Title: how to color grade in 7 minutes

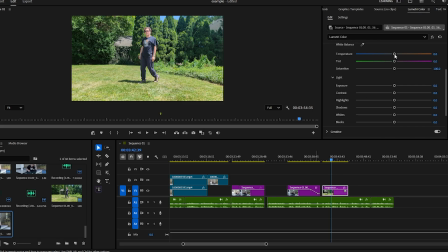4:04 And remember, warm colors are a lot better for the outdoors and a lively environment with flora and fauna even. Just don't go too far and make it look volcanic, unless that's what you're going for.
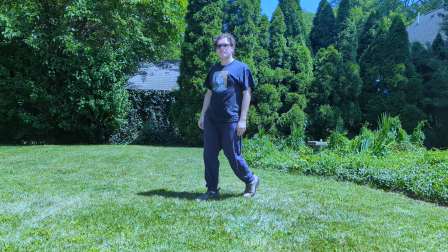4:20 In terms of blue and orange color grading, really, it's more of a spectrum.
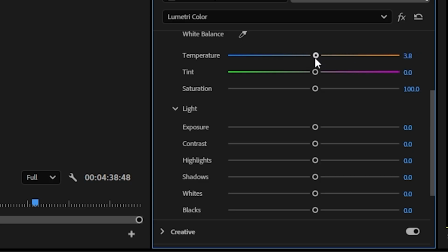4:28 The bluer it is, maybe the colder and darker your film would be. And the warmer, the more
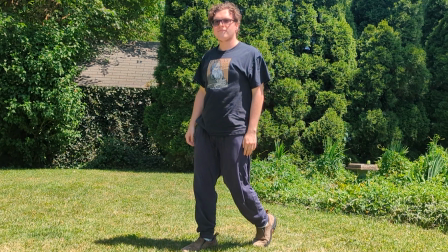4:39 lively and livable and maybe even intense your environment will be.
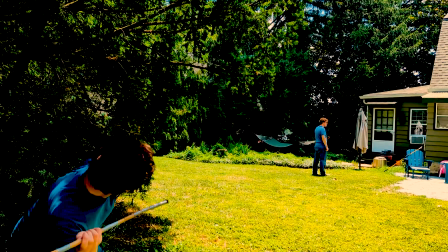4:45 So, depending on the intensity or the
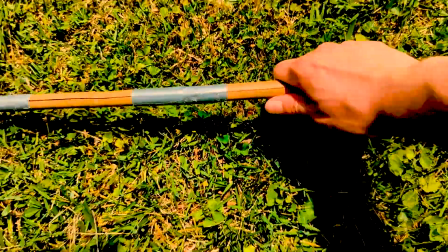4:49 emotional status of whatever it is that you're making, you might choose a different, realm or the other, in a sense. Now, That has just been us talking about the
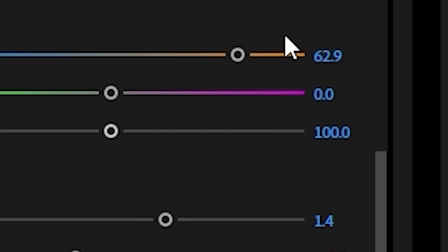5:02 cooler and warmer options, but let me tell you, there are more.
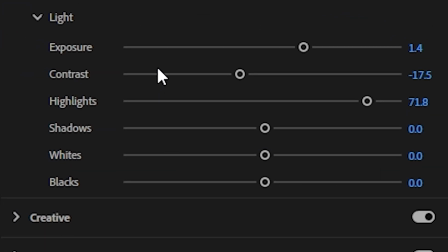5:09 If the orange and blue are the main options, these ones are the modifiers. They're like the sprinkles on your cupcake.
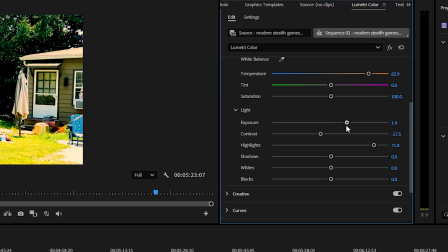5:17 You know, the cupcake is good, but a little bit extra on top makes it a little bit better sometimes.
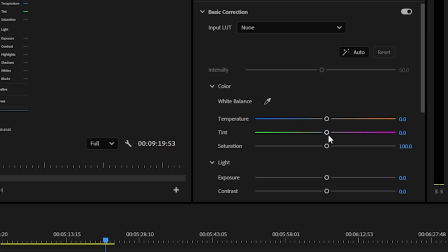5:25 So we've talked about temperature. Tint is kind of like temperature, except it uses different colors in that.
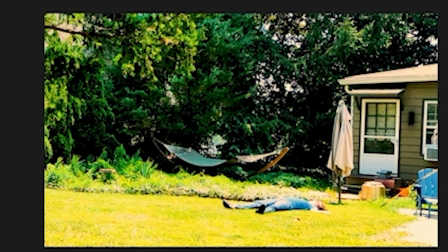5:32 However, green and, well, purple aren't really going to be
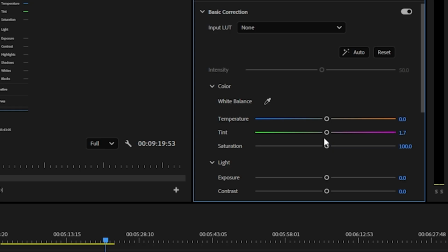5:39 things you're going to need unless it's really a sci-fi or something that's an extreme color. You might not need to really use tint for the most part. Now, saturation is more well known.
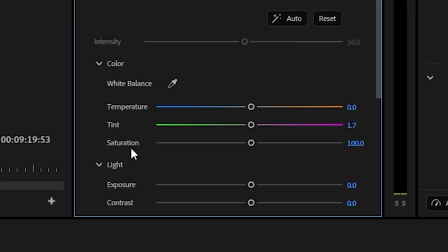5:53 Saturation is like,
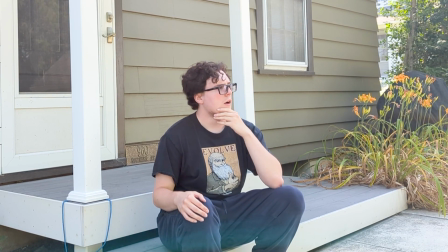5:56 so say we want our previous down on our luck cop to be in a noir.
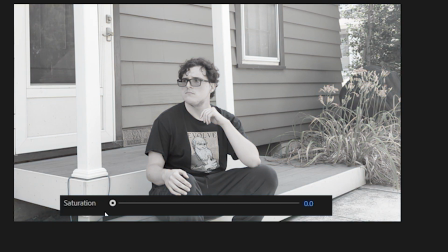6:02 Well, we would decrease the saturation. Now, there are definitely limits you would want to do that to.
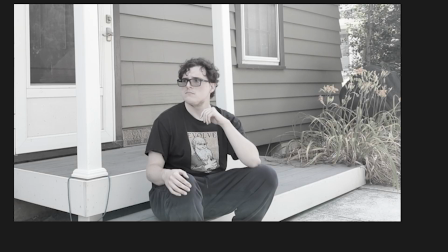6:09 Maybe you want an ever so slight amount of color. However, if you put saturation in the opposite direction and you give it more saturation, it enhances the colors.
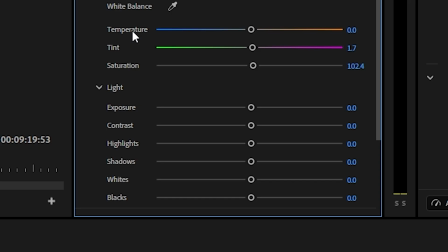6:22 These down here target specific things, but these up here, temperature, tint, and saturation, are more affecting of all of what you're doing. Whereas these affect specific things like light or, shadow, of course.
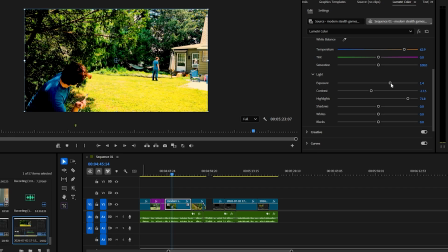6:41 So we have exposure, which affects basically the overall brightness. We have contrast, which basically affects the amount of dark and light to a certain extent.
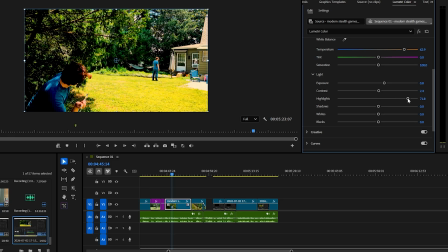6:56 We have highlights, which kind of affect the brightest colors, it seems. Shadows, which, well, makes shadows more expansive and dark.
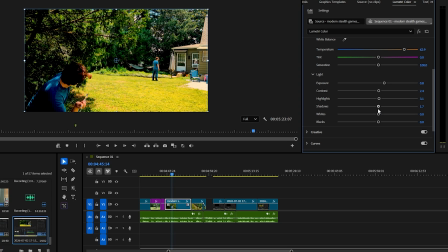7:13 We have whites, which does the opposite of shadows. It's basically the same thing as shadows, but on the lightest parts of it. And then we have blacks, which is, it affects basically the whole thing.
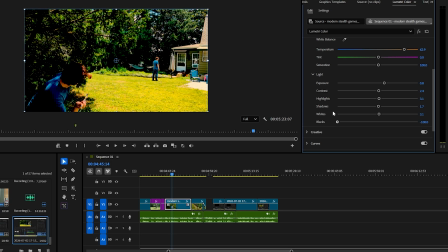7:28 See how it turns it gray or, more intense, that kind of a thing. Anyway, I don't really know the exact textbook definitions. It's better to just feel around with it yourself until whatever you're doing looks good. So that's pretty much color grading. That's about all I can teach you about this one specific thing. But it's a very, very important thing, for footage. Anyway, thank you for watching. Please subscribe, and maybe eventually I'll make another one about some other topic in relation to film.